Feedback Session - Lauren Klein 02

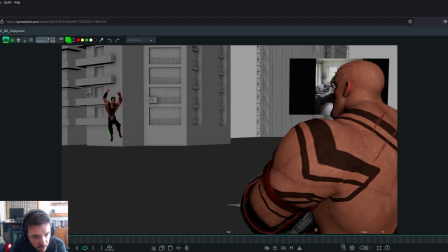[33:07]
With a more line of action. Right now, it's hard to tell where the line of action is because it looks like an X basically, and you want to try to find a way to have more like a. See, this is more like a line of action.
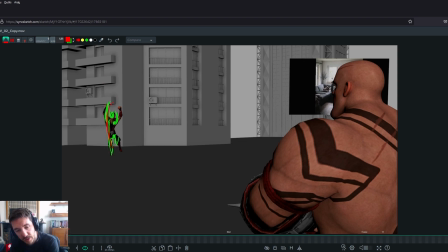[33:26]
I can't draw it, but yeah, basically you got it. So be mindful of that.
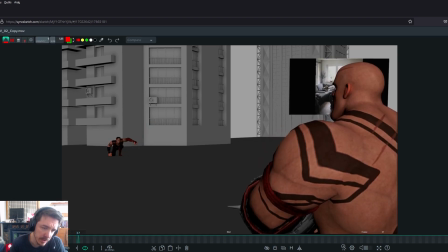[33:42]
Here, the problem I have with this is that it all feels kind of disconnected. The arm moves on its own. If you look at the neck, it's not moving at all. Here in that move, and the head is stuck. So I know it's like a blocking, but that's why,
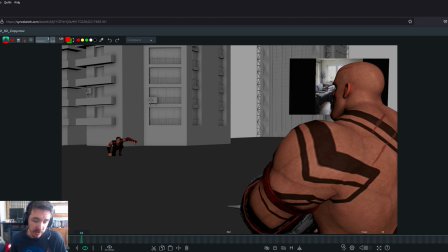[34:01]
if you wanted my opinion, I think this is a cool shot to learn how to do the step. If you're not doing step, because this is important to have good poses there and hit them properly and work on them properly before you do anything else.
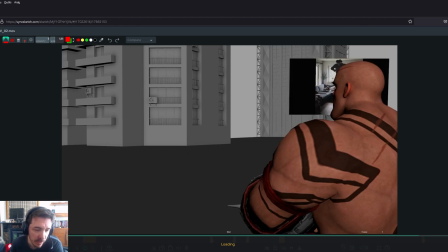[34:17]
Especially if you go for a more graphic thing that I I suggested,
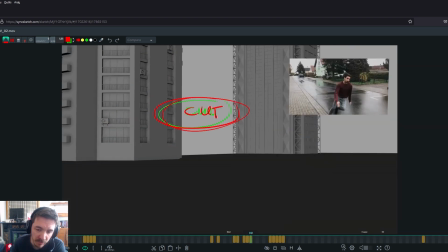[34:24]
where you see the character in one main pose, like for example this needs to be one pose that is really nice.
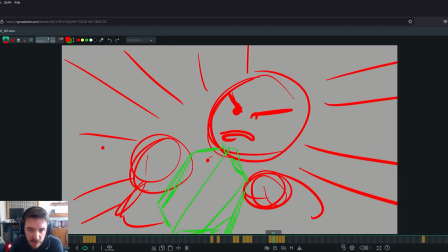[34:33]
So and this one as well, because not a lot is going on in those shots.
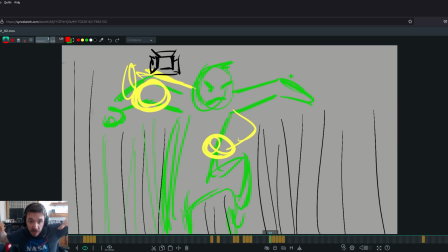[34:37]
It's like someone doing this or someone jumping in the air, so it needs to be a nice pose.
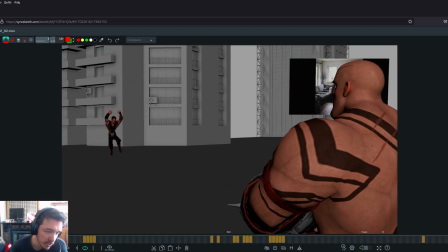[34:43]
And right now I feel like because you probably just did a rough pass on the whole thing with being spline, it's not really hitting those poses nicely.
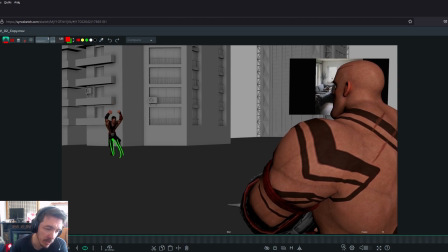[34:55]
So I would work on the poses, and honestly, I think it's worth trying to do stepped, because if you wanted to do splines,
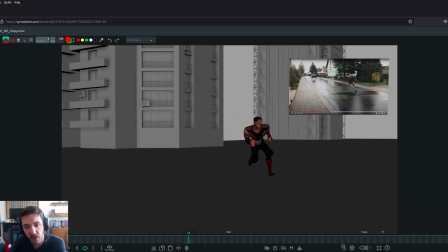[35:03]
what you would do is you would not even like you would focus on the main controller and the rhythm,
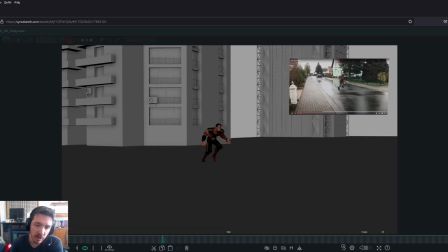[35:12]
and I'm not sure I get that now. Like this is still feels a little bit rough, and the number of steps I have here here doesn't fit with the intensity and the movement. You would imagine that to do,
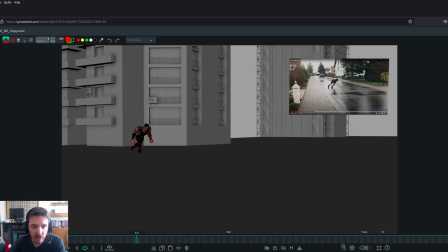[35:29]
first of all, there's no real end tick for this, so there's not enough energy to jump that far, and it doesn't feel like a run, it feels like a jump. And if you look at yours, you're doing a lot of steps, and there's a reason for that.
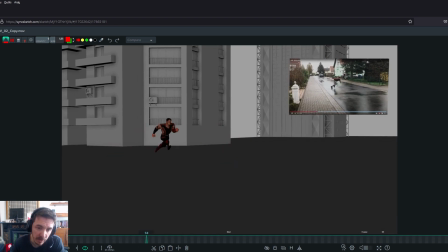[35:44]
It's because you need a lot of steps to go fast, quickly, like to just dash. Even if you look at sprinters, the first steps they do when they sprint is not, they're not just massive strides. They're not like their leg like this.
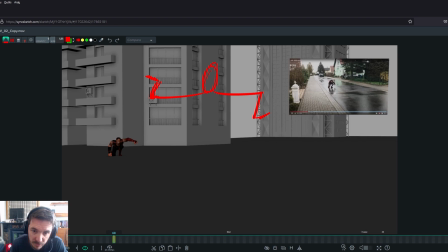[36:03]
In the first steps, the first steps are more, this is their body, right? Their first steps are more like this because the legs have to kind of get the energy going.
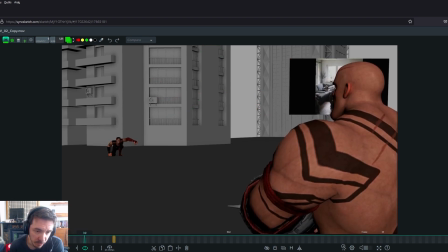[36:16]
So going straight away into a big jump, it looks like a big jump more than a run.
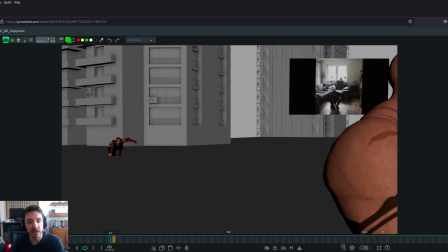[36:21]
And then here it's just basically looks like he's bouncing away rather than running, is what I'm saying.
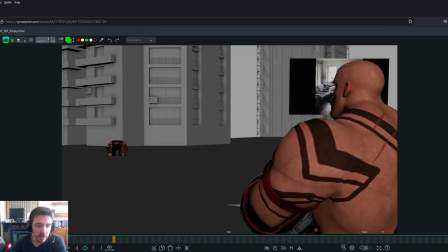[36:28]
So if you choose to have a long run like this, and again, it's going to be a lot of work,
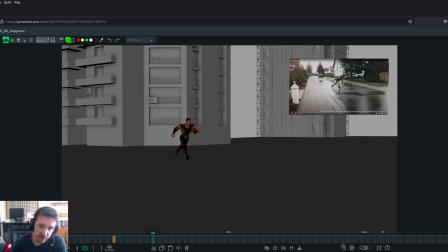[36:36]
you need to figure out all the steps in advance in a more detailed way. And I think now it just feels like he's bouncing and he's kind of like floating in the air. And I would rather have more steps to make it feel more like a proper run if you're going to go that way.
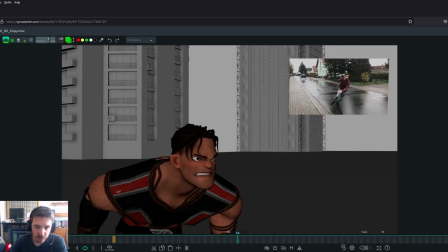[36:54]
Um, I like the facial expression. I think it could be pushed. Right now, it just feels like you've been very extreme in this in both sides. And the ridge on the, I don't know this rig, by the way, so I don't know what's possible or not possible, but